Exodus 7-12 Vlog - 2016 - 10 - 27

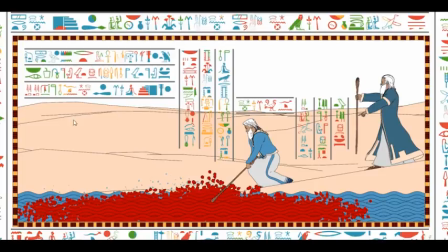(4:09)
And it admittedly could use some buildings in the background or pyramids or whatever because it is not a sparsely populated area. But I didn't want the focus to be on the background in the first place. Having said that, as soon as it opens, you don't really notice the water.
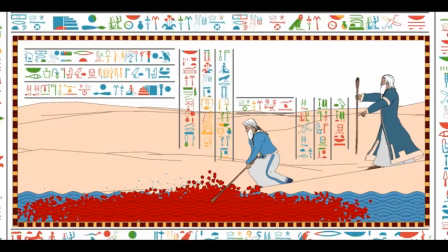(4:26)
You notice the flat white with the with the sand. But having said that, it still looks cool. So let me show you what the compositing for this looks like. Because we have two particle systems. We have the water waves, which are individual shapes with a freestyle applied and subdivision.
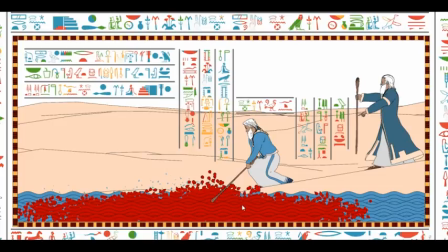(4:45)
And of course, we have a cube here that's pulled down into the water. And we have a plane that's displaced to look like sand. So I want to show you what Aaron's rod specifically looks like and how this thing is layered.
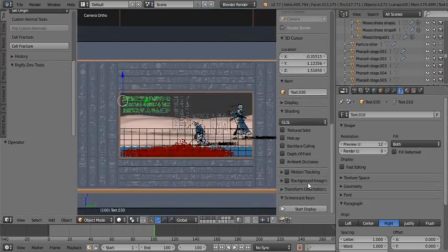(4:58)
So when you're in Blender, just turn on screen cast keys. Not that I going to really show anything, but you get the point.
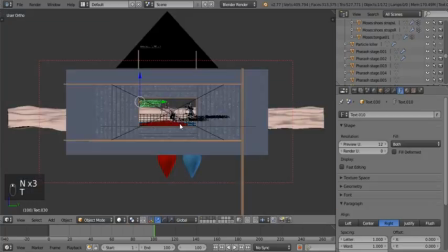(5:06)
Okay. So this is in Blender. This is what the scene looks like.
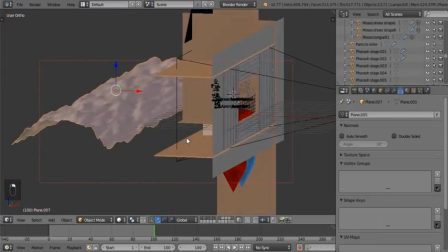(5:11)
We have a basic plane that's distorted to look like a landscape.
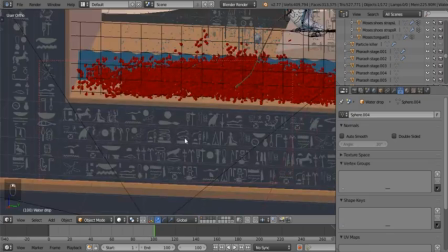(5:16)
We have our two particles, blood, water. And this is our particle system, just like that.
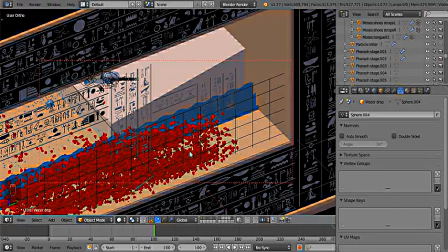(5:23)
Got a little gate on the front to keep it from all falling off so that it actually fills the space.
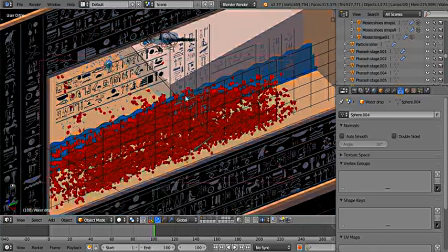(5:28)
And there we have our water and our hieroglyphics over that. And this is Aaron's rod.
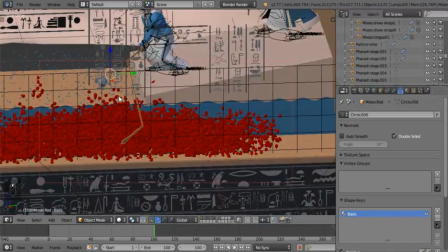(5:33)
Look at that. Isn't that awesome?
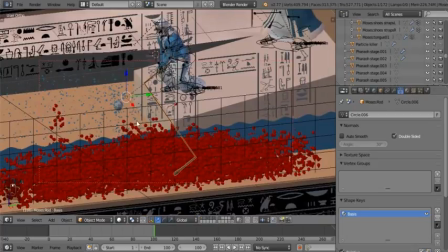(5:39)
And of course, you do need, that's the emitter for the water particles.
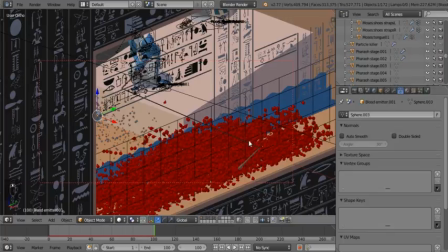(5:43)
And of course, you do need to composite this in a clever way because the lines will not go over the particles.
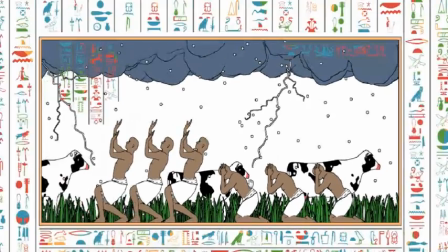(5:52)
Goodness, sorry about the quality of the view. It doesn't interpolate properly.
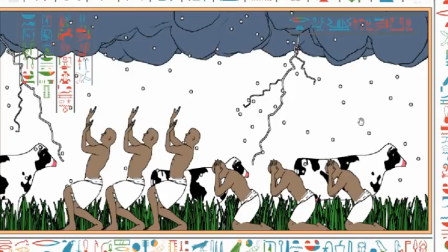(5:57)
But anyway, you can see the updated hieroglyph for the hail. Now, these cows come from the Genesis 1 project. I just removed the armature so they can just like be static in their position.
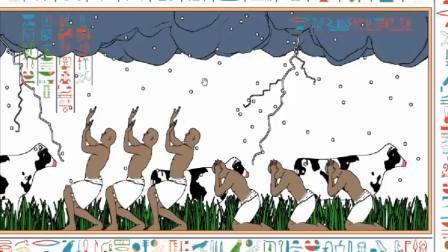(6:13)
I added some lightning bolts and created some rough clouds. And of course, the servants and the grass are still exactly the same. One thing that I would mention, though, is that I used Edge for most of the
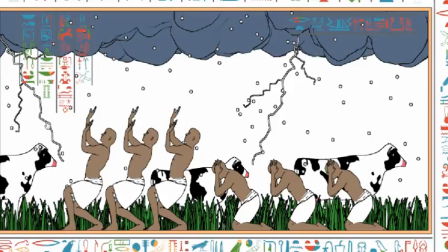(6:30)
objects here instead of Freestyle because they are too high resolution. And there are too many objects. Freestyle tends to use geometry. So if it cannot see clearly enough, and if it cannot process it quick enough,
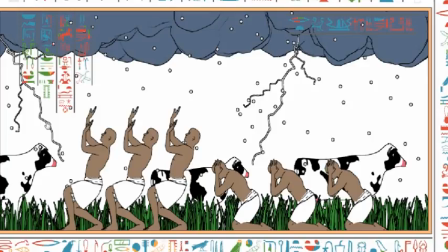(6:44)
your computer will, in all likelihood, freeze. Which I think did happen with this particular hieroglyph. But thankfully, I saved before I tried to render it. So I could continue with it afterwards.
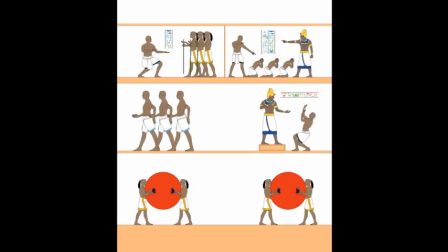(7:00)
And this is, of course, the hieroglyphics that go on the gates of the palace. Now, when you have your gates, you have got two big walls that sort of stand next to each other with a big gap in the middle. And in that gap, they also mortared and plastered a fairly high a doorway.
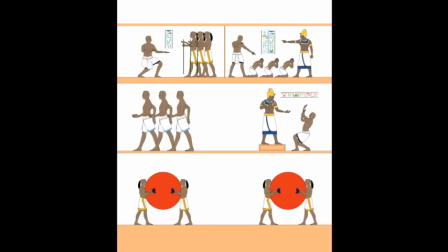(7:18)
And on that doorway, they had a few levels of hieroglyphics. Like you can see, actually three levels of hieroglyphics. So this is just using the parable of the
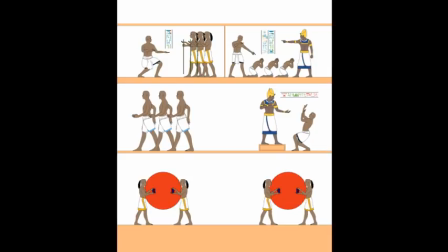(7:32)
unforgiving servants, characters, and even the poses. And just reordering them and changing them so that they present a new kind of scenario for various things. I really like it. I really do. The sun would have been different, though.
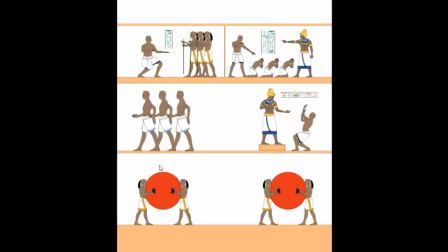(7:50)
It would have had triangles for the sun rays, but the Egyptians didn't do that as far as I know. I've looked at a lot of hieroglyphics, and I didn't see that at all. So I didn't have peace about leaving it like that, so just a big spot there.